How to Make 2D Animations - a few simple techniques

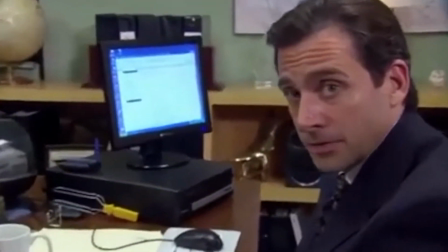0:00 Yes, it is true. I, Michael Scott, am signing up with an online dating service.
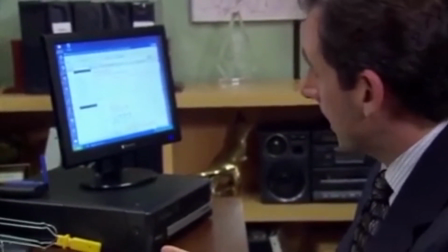0:06 Thousands of people have done it, and I am going to do it. I need a username, and I have a great one.
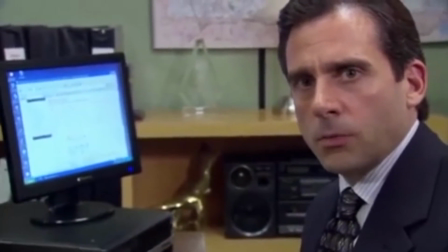0:17 I don't know, how about watch the show to find out what he says? Anyway, this video will show you a few different types of two-dimensional animation.
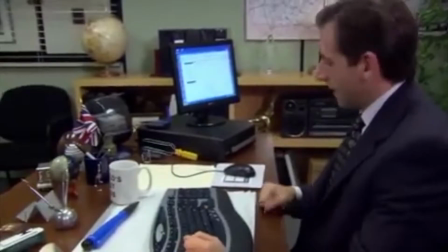0:26 The first one we're going to be starting with is cut paper animation. So for this one of Michael Scott typing in his username for the dating website,
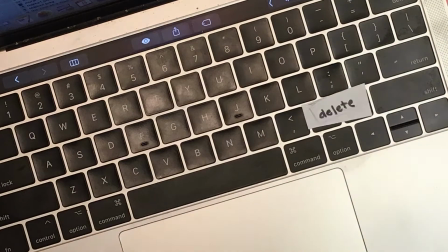0:33 we filmed a keyboard and then just cut out little letters and took a picture each time and we placed one in.
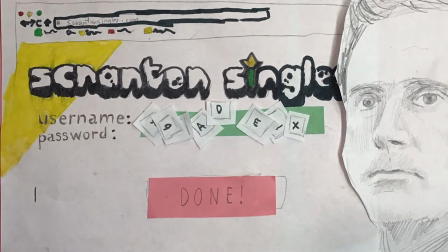0:39 And for the scene where it's on the dating website itself, we just moved the letters around and have this little picture of him going up inch by inch.
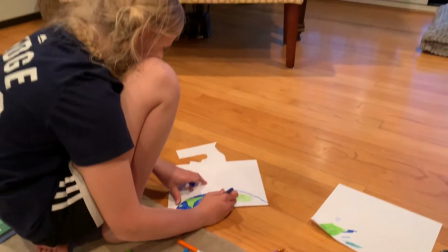0:48 During the quarantine, I've been able to spend time with my nieces. One is in fourth grade and one is in eighth grade.
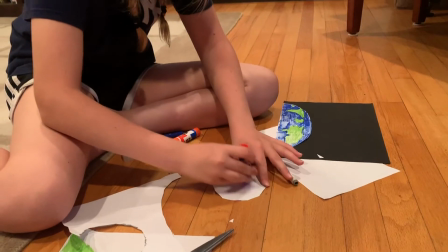0:54 So the fourth grader really got excited when I was teaching her about animations, and she has been making these cut paper animations like crazy.
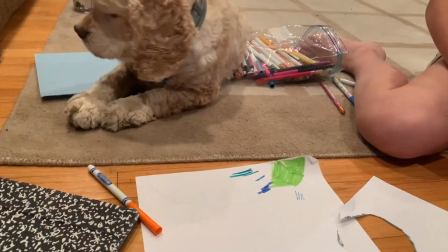1:02 Here she is taking some common household things: markers, paper, pencil,
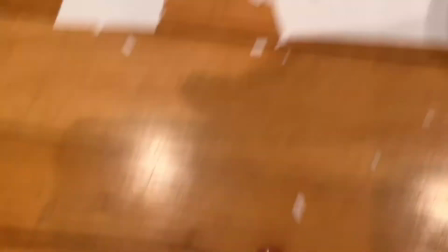1:09 scissors, glue, and she has made an amazing animation, and she's made a few different ones using the stop motion animation app.
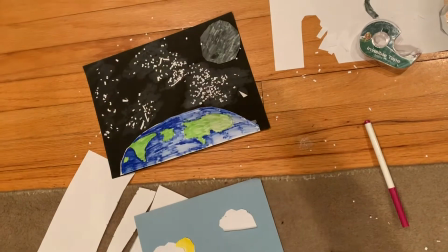1:17 So take a look at what she's done.
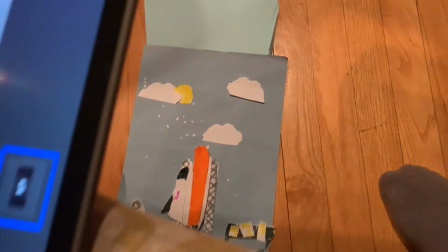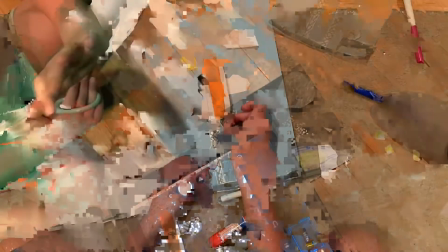1:26 That good? Wait, I'm gonna take that. Okay. Then it's gonna be up here.
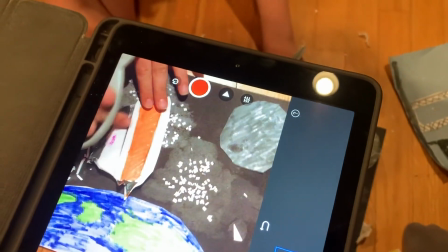1:34 So it kind of looks like it's detaching. Remember, she is 10.
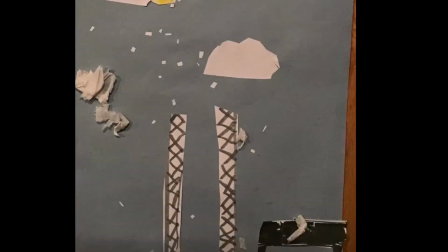1:39 She basically did this herself. I just pushed the button when she asked me to push it, and she did all the movements.
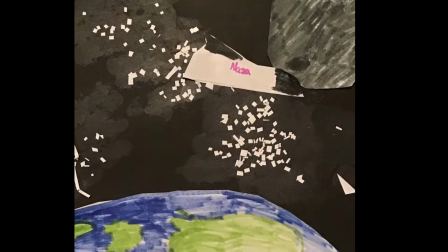1:44 It's not like it's so great because she has an art teacher uncle. Um, I don't know.
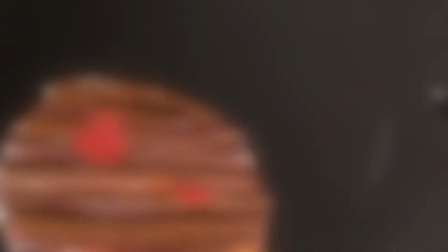1:50 For this scene, we probably took about 50, 60 pictures.
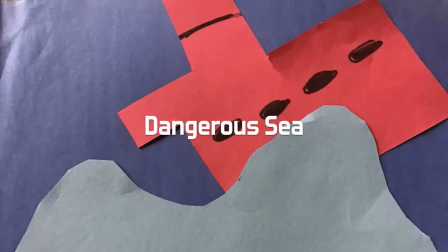1:54 Sounds like a lot, but once you just get into it, it just goes quickly.
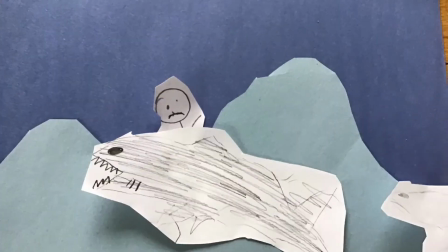1:59 She did this one all by herself. I actually went back to my place for a while, and then I came home the next day, and this is what she had made all by herself.
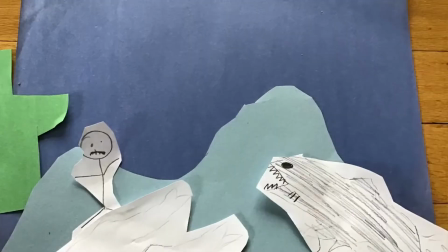2:06 She took all the pictures herself, too. So you can do this on your own. A 10-year-old did it.
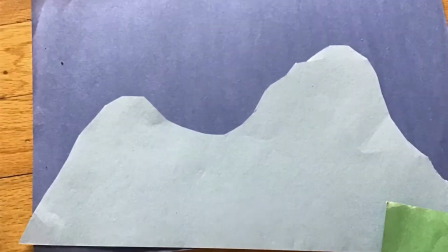2:12 I didn't really have to teach her much. Okay, so in my opinion, hand-drawn animation is by far the hardest.
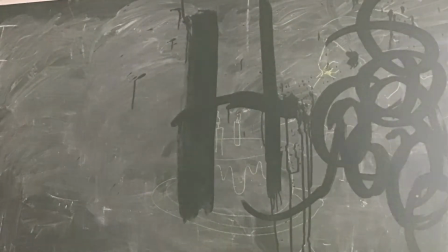2:20 If you've ever tried to make a flip book before, you know how long it can take to finally make just a tiny little thing move.
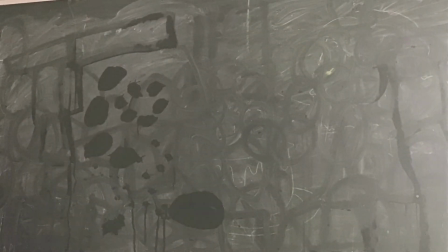2:26 My sister's a teacher, so we have a blackboard in her house.
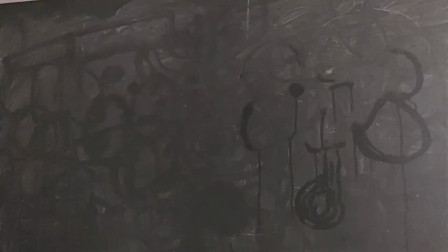2:30 I thought it might look cool to draw on a chalkboard, and we realized that if you draw with a watered down paper towel,
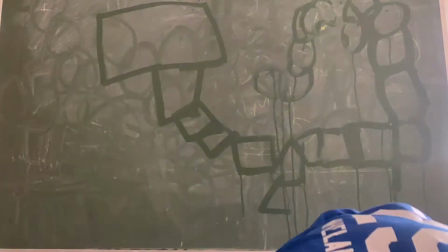2:36 it can kind of make really cool little marks on it, and also it erases as you go, so that has an amazing effect.
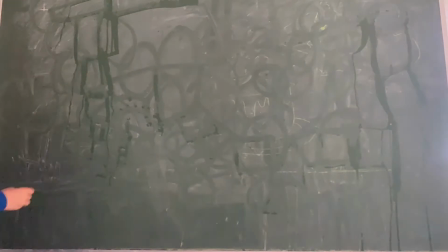2:43 I recorded the actual animation using the Stop Motion Studio app,
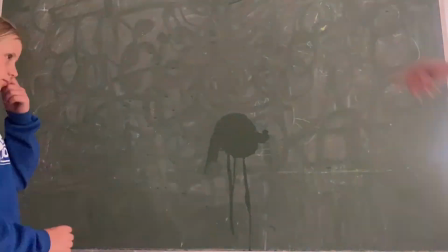2:47 but I also had set up my phone to show the time lapse, so we really had to move in and out for every single little bit of the drawing.
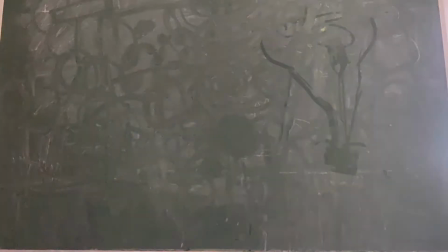2:55 It's a lot of walking back and forth. It's kind of a ridiculous process. For Teacher Appreciation Week,
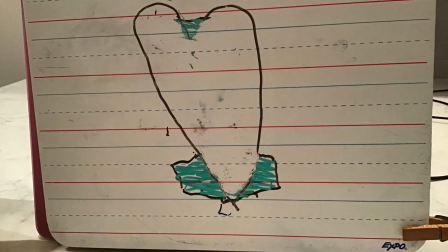3:02 my niece used her whiteboard to write words and just slowly animate it, doing little bits at a time.
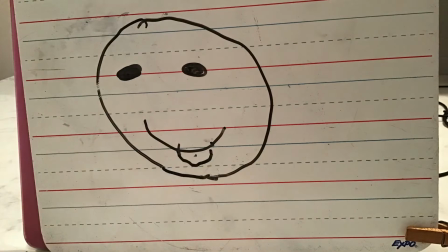3:10 You can see that smiley face. It's just 5 or 6 drawings.
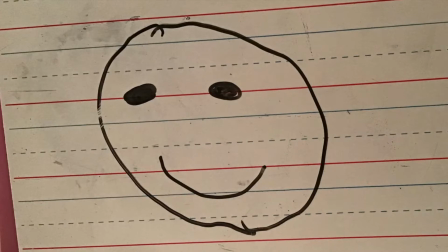3:14 The tongue's 2, 3, 4, 5, 6 little drawings, but it really does make it look like the tongue is sticking out.
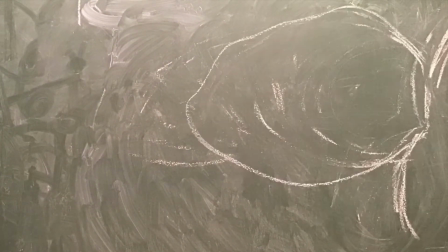3:21 For this one with the chalkboard, yeah, this is a lot of work. This was maybe 40 different clips.
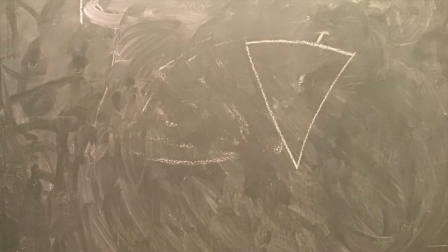3:28 But I think it turned out kind of cool, and I loved using the chalkboard because it's very easy to erase.
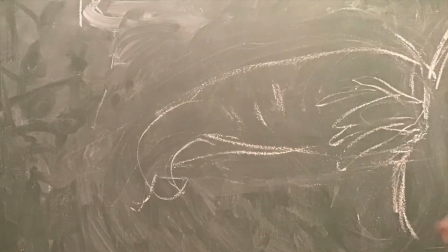3:33 What can be so hard with drawing a regular drawing is you have to redraw the same thing over and over again.
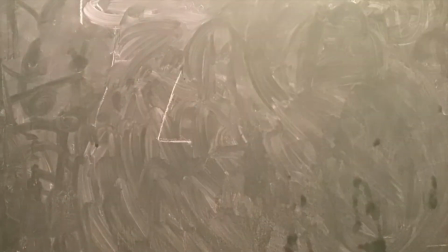3:40 So a chalkboard or whiteboard are really easy. A life-saving app you can use on a phone or a tablet is called Flipaclip.
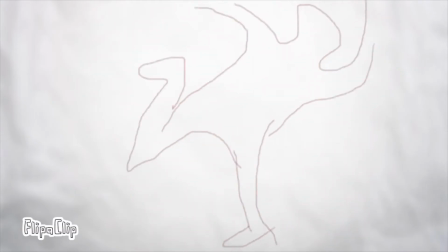3:49 Some students at 89 actually showed it to me. It makes the whole process insanely easy for doing hand-drawn animation.
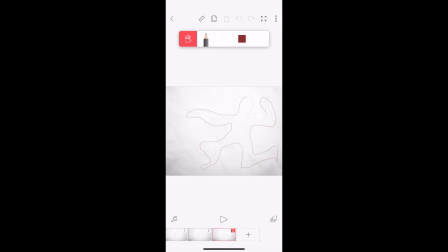3:58 It still is really hard, I think, to draw with your finger on a device, but it can help so much in that they show you what you had previously.